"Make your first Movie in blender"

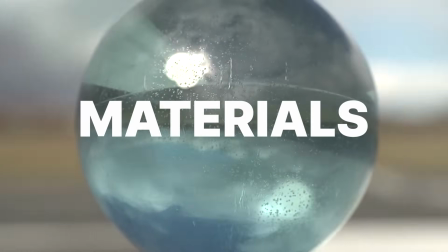After modeling, you likely need to create materials and textures for your scene.
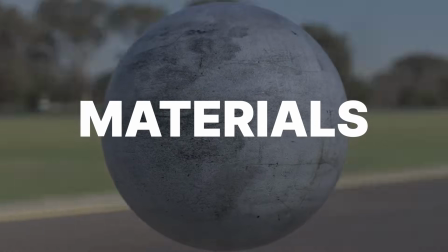This is the look development stage, where you decide how weathered your walls will be, how dirty or clean everything will be.
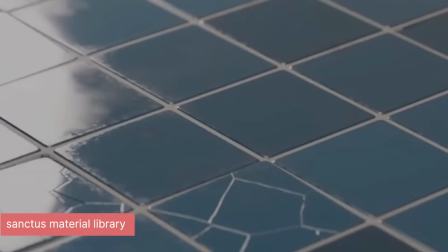Setting this up is not hard, but what is hard is creating all the materials and collecting all the necessary textures needed for creating those materials.
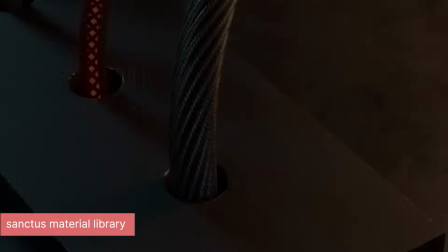For example, a single object can have over five textures layered on top of the PBR material.
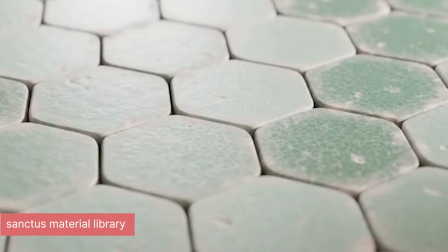A texture for dirt, another for scratches, another to break up texture tiling, another to add decals, and more.
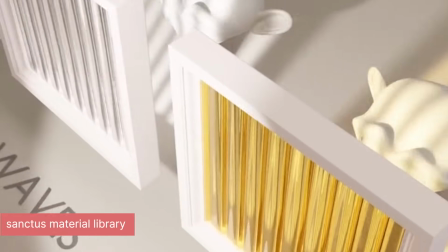A realistic material can be complicated to make, which is why a lot of artists opt for material libraries like the Sanctus Material Library that has procedural materials,
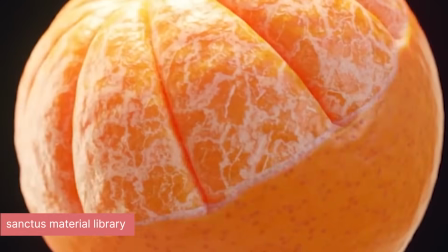decals, dirt layers, scratches, and more so that they don't have to think of that stuff.
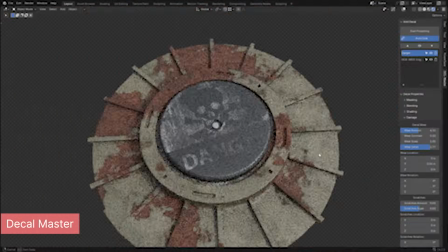If you just want decals to make your scene look more detailed and interesting, you can try using DecalMaster to add decals.
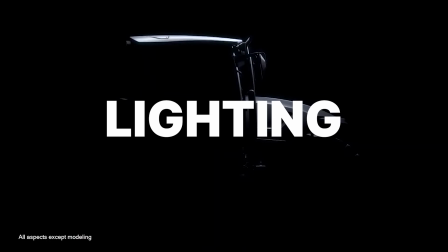Materials are not the only thing you need for look development. Lighting is also a key part of it.
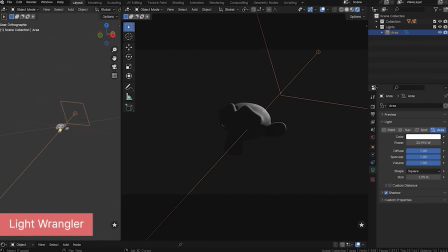Lighting can be broken into three categories. Subject lighting, which is the object in focus or taking up most of the screen, background lighting, and environment lighting. Most times when lighting, you always want to have separation between the subject and background. This means the use of rim lights on the characters.
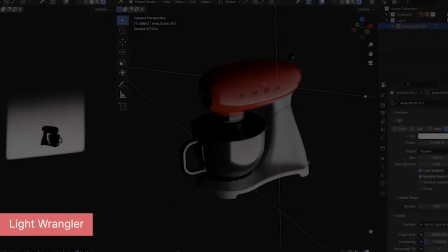If you struggle with this light setup, an add-on like Light Wrangler can help. The background should not be brighter than the subject, and to make it look more interesting,
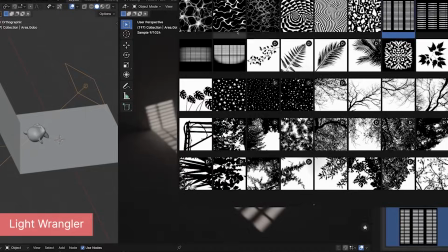you can use light gobos to add interesting shadow details in the background so that everything does not look flat.
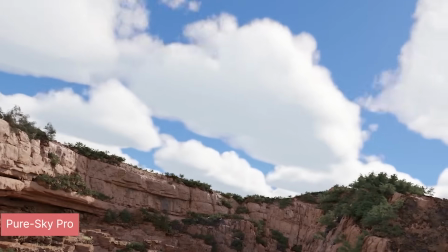You also have the environment in general. This generally also works as fill light for your scene, and this is lighting for the sky bouncing around your scene to light up unlit areas.
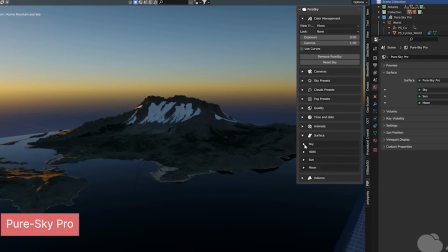So it's important to have an environment lighting setup that looks interesting.
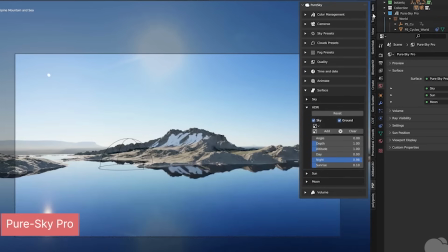Blender comes with the sky texture, but since we are looking for something interesting, I propose something like Pure Sky Pro.
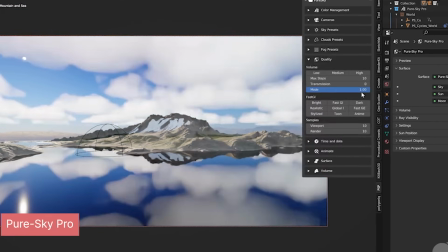This comes with everything you need from moving clouds, atmosphere, a day and night cycle, and more. So you have modeled everything you need, set up the materials and lighting. At this stage, you should be ready for animation.
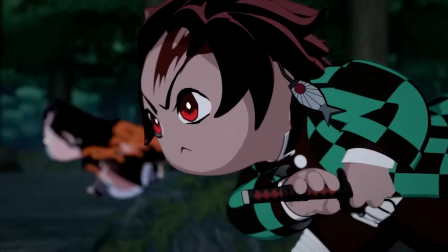Some make animations before creating materials and lighting, but most prefer after so that you can see the key poses in the final materials and lighting.
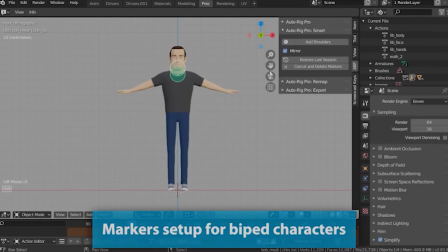Before you animate, you need to rig your models. Blender comes with Rigify for rigging characters, but the add-on AutoRig Pro seems to be favored among professional animators.
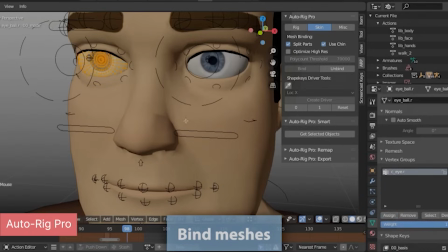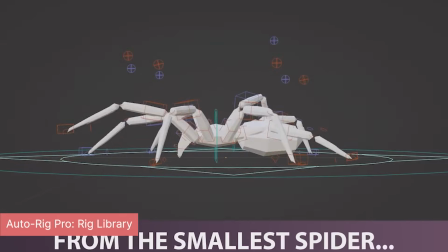There is also the AutoRig Pro library that comes with 25 different rigs, from dinosaurs, bears, birds, dogs, and more.
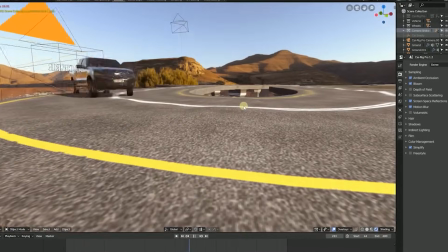If you want to rig vehicles, CarRig Pro is the most used among the Blender community.
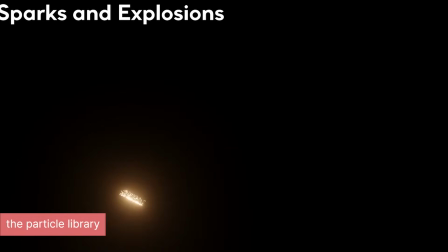After animation, you want to add extra effects to make the animation look more grounded, like particle effects.
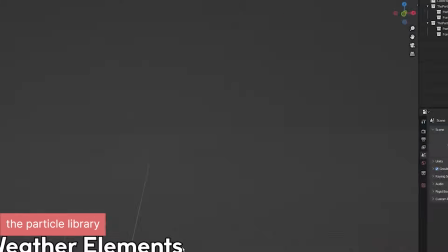These effects could be dust, like when a character is running or falls, birds and insects, leaves, and more.
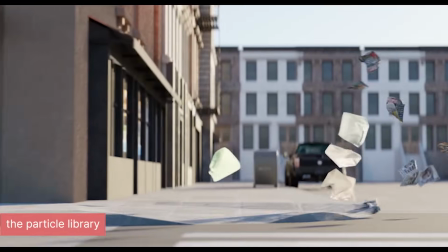Again, like most things we have looked at, Blender has the tools and systems to set these up yourself without any add-ons.
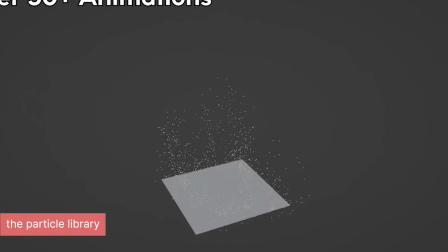But if you are in a rush for something like this, the particle library is a great option.
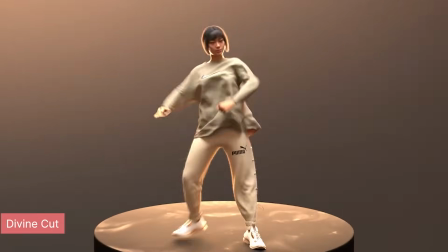Another effect that adds realism to your animations is cloth animation.
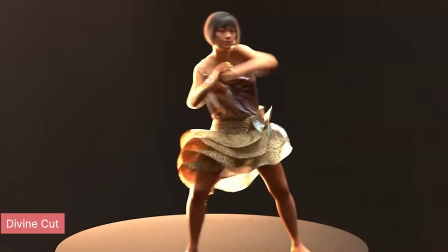What sets realistic animations apart from cartoonish renders is how detailed the cloth simulations are,
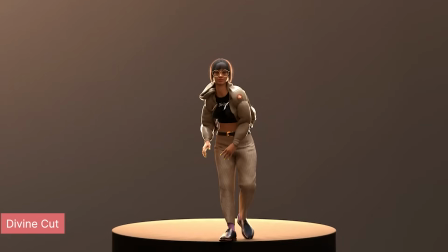and you can always see this in cartoons, games, and movies. When they want true realism, they go all in on the cloth simulation.
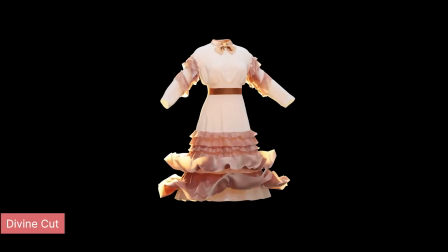While most studios use Marvelous Designer, Blender artists have Divine Cut, which produces comparable results.
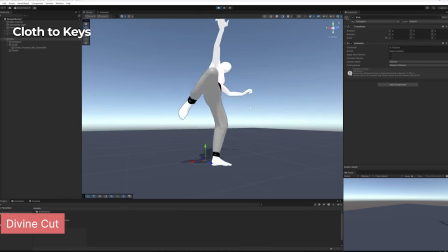At this stage, you have a few more steps before you render. like creating the environment. This is going to be the place where most of your story is going to take place.
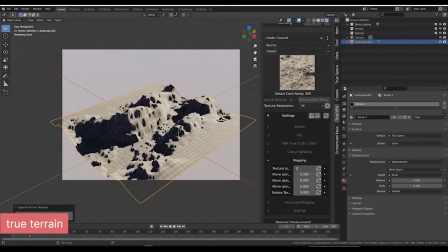You can sculpt it or generate it using tools like True Terrain to do most of the work for you.
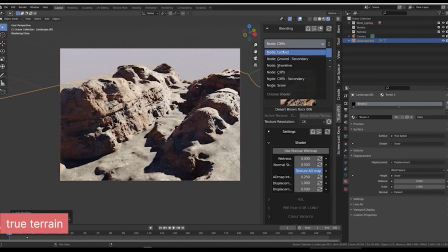After that, you can do some compositing to make sure the colors are correct and balanced, and then render.